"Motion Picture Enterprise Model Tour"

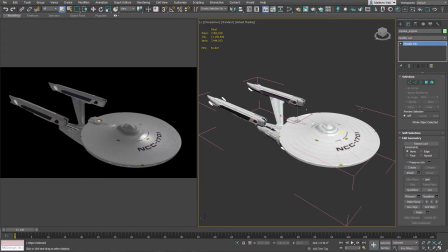3s
Hello everyone, I thought I would try a different type of video today, at least for me. I got a good response from my Enterprise Shader tutorial that I shared a bit earlier. So I thought it'd be fun just to give a tour of the ship because I never got a chance to build this on camera as I built this model before I started this YouTube channel.
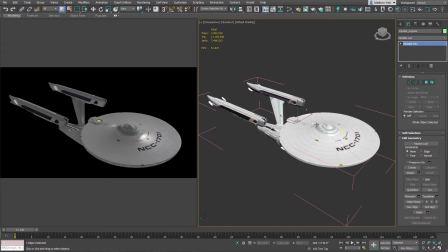20s
So I thought I would just give a tour of the ship just so you could see what I did in case you want to build your own or in case you're just curious and you want to see what this was all about.
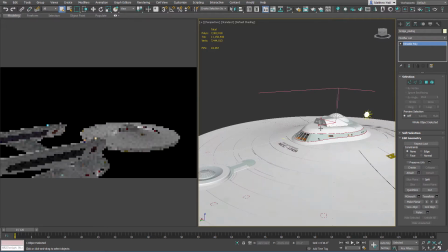28s
So I'm going to start with the bridge tower and deck 2. And the VIP lounge that I built real furniture for.
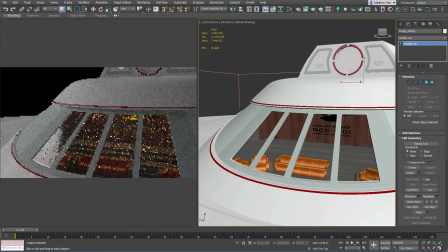36s
Tried to model it the best I can off the movie, even though the movie is kind of inconsistent with the way that it should look.
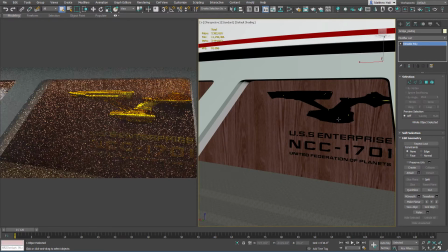42s
And I also made this sort of inspiration wall with the old model Enterprise that I built for the Star Trek Bridge Commander game and the ship's registry and name right here. I thought it was a nice little nod to TNG. This was never seen in any of the movies, but I thought it was a fun thing to just kind of add to the model.
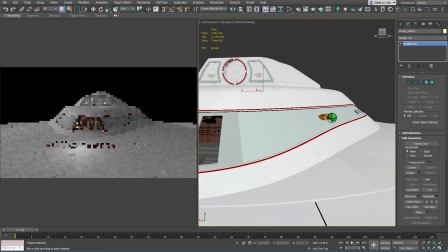60s
And as well, I modeled the rest of deck 2 by creating chairs and such that you can see through the windows.
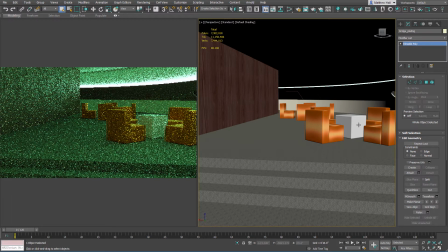68s
And I wanted to give it some interactivity, some real furniture, so it gives it a more realistic look. And it has this weird green lighting from the motion picture that you can see in that movie from some of the exterior as well as interior shots.
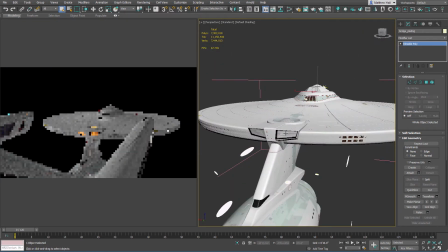81s
Another thing that I did was for the impulse deck and the impulse engines,
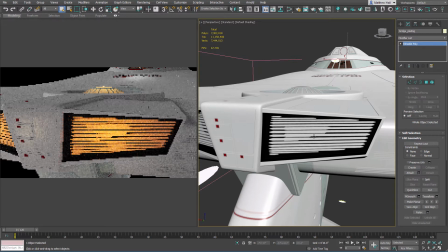86s
instead of just using a light source or an illuminated texture, what I did, I think I can show you,
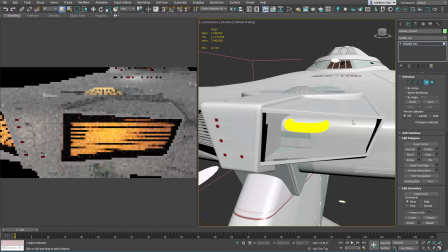97s
is I created these coils.
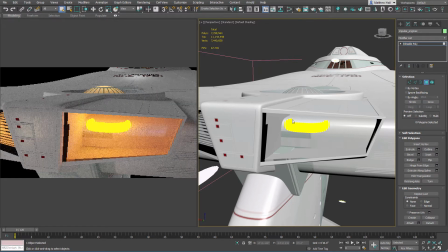100s
Now, I don't know if you've ever seen pictures of the actual model, especially the ones from the Christie's auction, but one of these is broken. Actually, I think they're both broken. And you can see inside they use a CFL tube. So I just built one and I gave it a illuminated texture. And the really cool thing about this
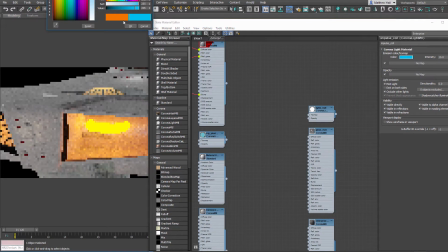121s
is that I can change the color. You know, I can give it that blue light that you see sometimes. I can shut it off.
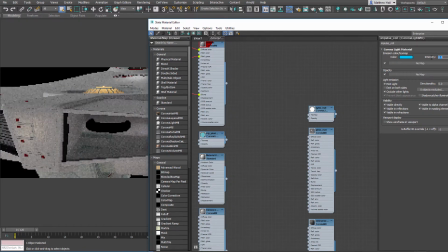131s
And I can change the intensity at will. Makes it very easy to control. And also, I think it just makes it look more like it would in the movie because it's closer to what the actual model would look like.
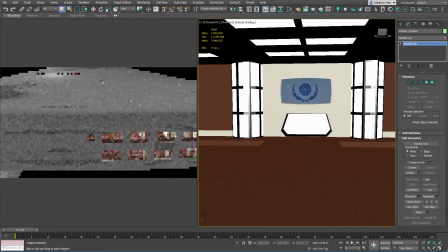142s
Another thing that I did, and I don't know if you can really see it, but I modeled a bit of the recreation deck.
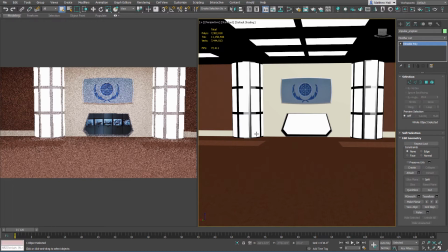151s
If you remember in the first movie, this is where they're all having that big conference where they show V'Ger on this big screen here.
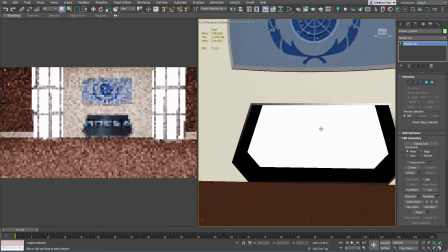158s
And I even included the alcove, which shows the different enterprises.
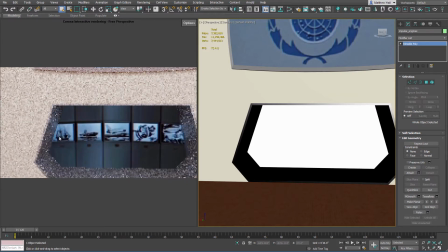164s
You'll get to see it once here we go. Which shows the different enterprises. This is just a screen grab from the movie.
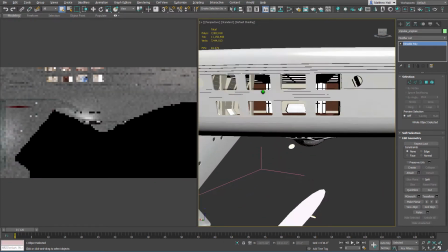169s
So the problem with this is that the deck that they show in the movie is too big to fit into the ship.
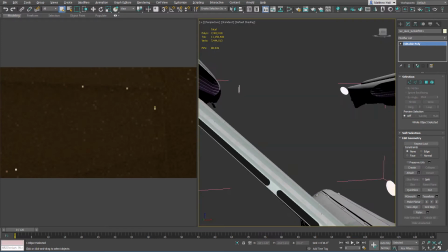178s
It's way too tall, and the way that the ship is scaled to be exactly 1,000 feet long,
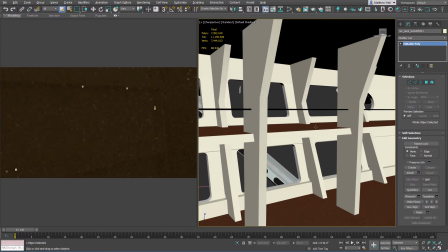185s
that works for most things, like the deck height and the airlocks and stuff like that, but this is just too small. So what I did was I just modeled this interior
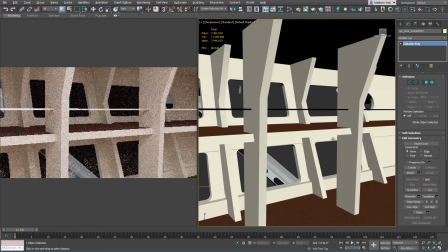196s
in order to suggest the detail, because there's just no way you're going to build it to scale. It's not going to fit in the saucer, and it would just be silly to do. So this isn't really meant to be rendered from the inside. What it's meant to be is rendered from the outside.
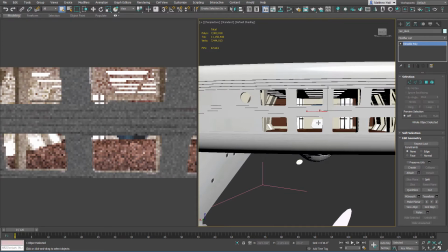210s
So I thought it was nice just to give it a bit of detail. So when the ship flies by, you get a nice kind of perspective change here, and you can see some detail inside.
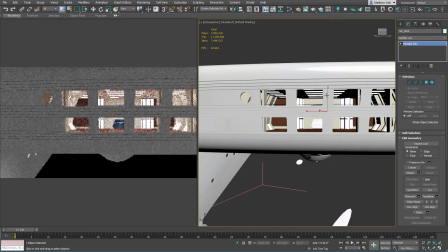218s
I always love building this kind of thing, and people respond well to it.
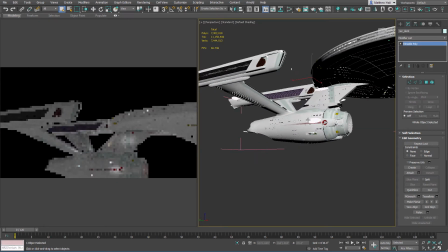224s
Another one of the interiors that I paid a lot of attention to is the Botanical Garden
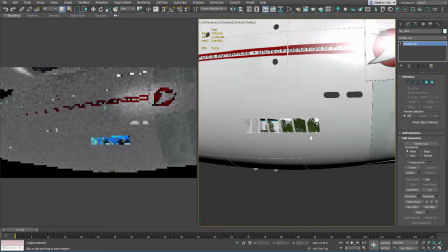230s
that you'll see at the bottom of the ship. Unfortunately, this was never actually visited in any of the movies.
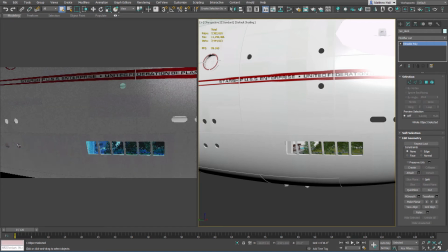237s
It's only been seen from the exterior of the ship. But the good side of that is I get to make up pretty much whatever I want to.
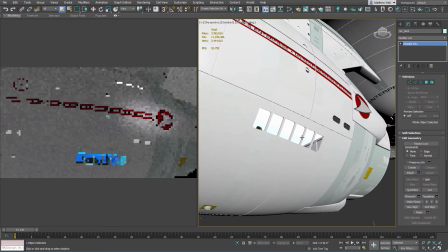244s
I mean, it looks, I think, kind of screen accurate from when you see the ship fly by, but I could add in details as I saw fit.